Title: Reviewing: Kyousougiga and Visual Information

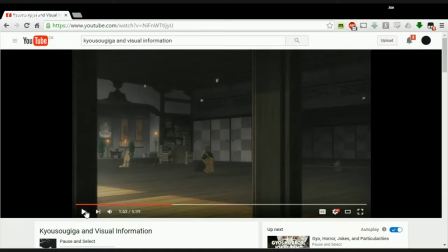Yeah, but they had it off screen, and then all of a sudden it just cuts it. It visibly and forcefully puts it on screen, And is there a duality going on here? Is he conflicted between his power and his religion?
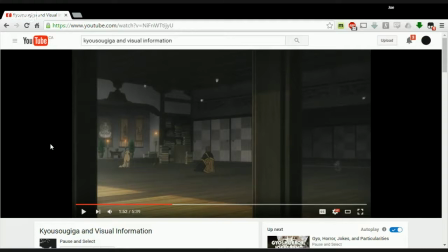I think it introduces the bodhisattva as a conversing partner. So Yeah. like what exists within this sort of macro frame is Kodo, Mio, the dog,
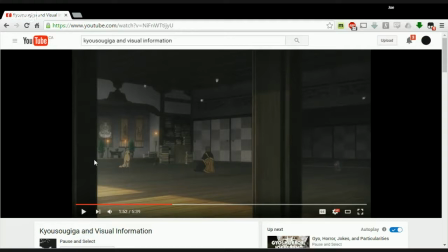and then when it does the slight shift, all of a sudden the bodhisattva comes into the conversation. So it's now we've got a fourth actor. And is this where that woman comes from?
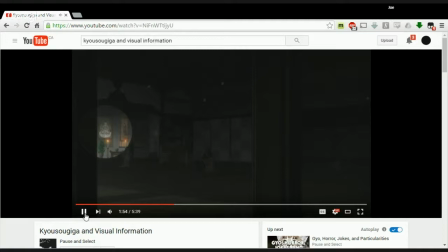Yes. So there you go. That explains that. The butterflies and the bodhisattva, and then the woman.
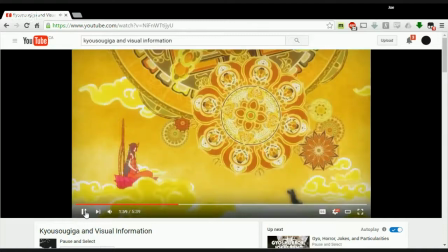I think it's just once again another intrusion of his space. Yeah. So so this is actually the bodhisattva. So this is the bodhisattva. So now we've got the bodhisattva. We've got the bunny.
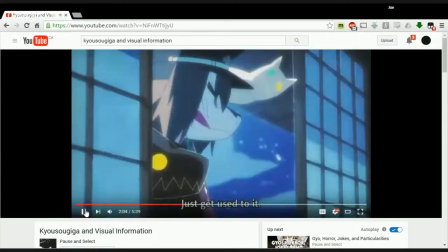I like the clockwork universe going on in the background. Yep.
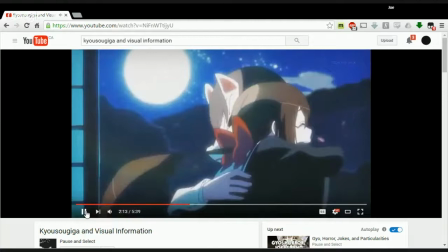And I never talked about height. Yeah, you mentioned it, but never talked about it.
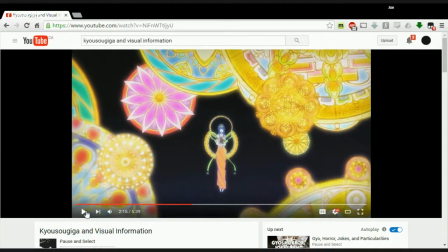Yeah. This is a great example of where this is a great example of where if you turn off all of the sound and you turn off the subtitles, you can still figure out what's going on because it's established the bodhisattva and then it's established Kodo and then it essentially breaks the barrier. It breaks the barrier and then now the bodhisattva and Kodo are in close embrace.
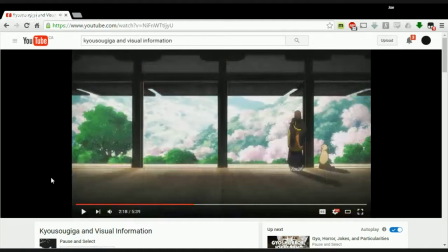And we had the heart. Okay, so this is where it breaks. This is where it breaks. And I think this is a fantastic shift. So now instead of having
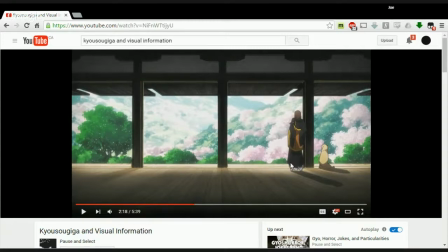the pillars out in front and he's stuck in behind, we get to see from the inside out. And so the pillars essentially now end up being I would say they end up being less prison-like and more as just sort of difference divides.
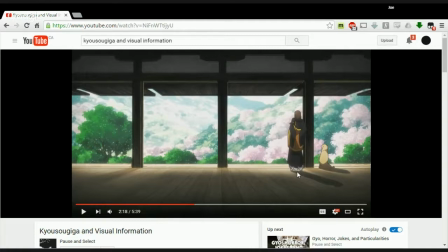I would say that they are now windows to the outside world. This is the first time the camera has crossed the axial line, yep. And we are now able to see his view out, where before we were looking in on him, kind of as an outsider. Now we are inside with him.
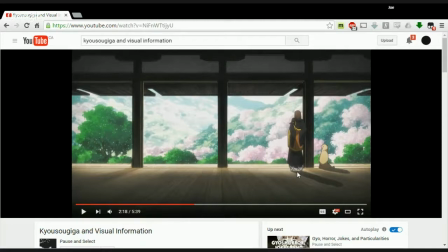I would say the shot is almost claustrophobic because even though we could see this huge valley out in front of him, the space inside is still like, I don't know, it feels very tight to me. Yeah. It's dark in there. Look how bright it is outside and look how dark it is in the room.
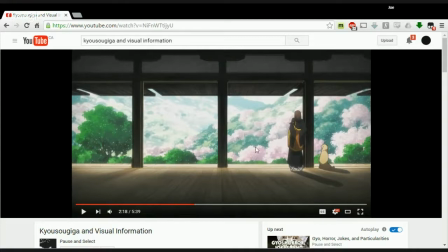Yeah, I think it's how it's playing with depth because if we take a look at,
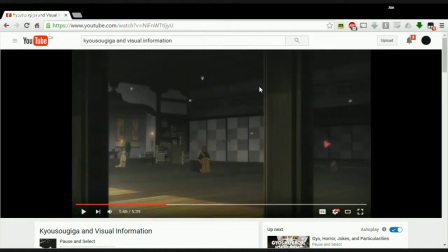like, for instance, this one here, if we look at the bars here, the bars are really big. They're really close. So which is something, it's pretty close to what we've got like a pretty much a close shot of these bars here, and they give a lot of space.
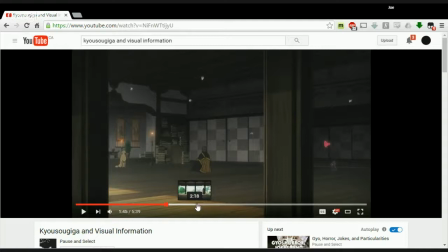But when we go back to this one here, there's 3 bars.
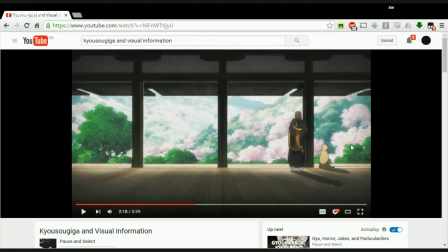There's 3 bars, and they're actually fairly linked close together. And we can assume there's a 4th and a 5th just off screen. Yeah. So goes.
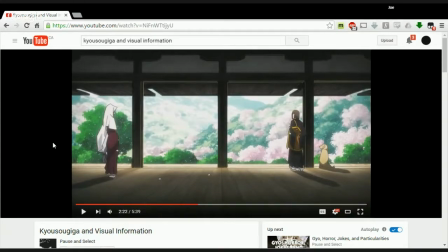Okay, so Kodo comes in. So Kodo, the bunny, comes in. Her placement here is fantastic because now we've got the bars still here, so they still function as sort of naturally framed
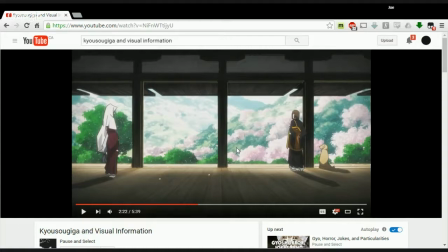barriers to cross.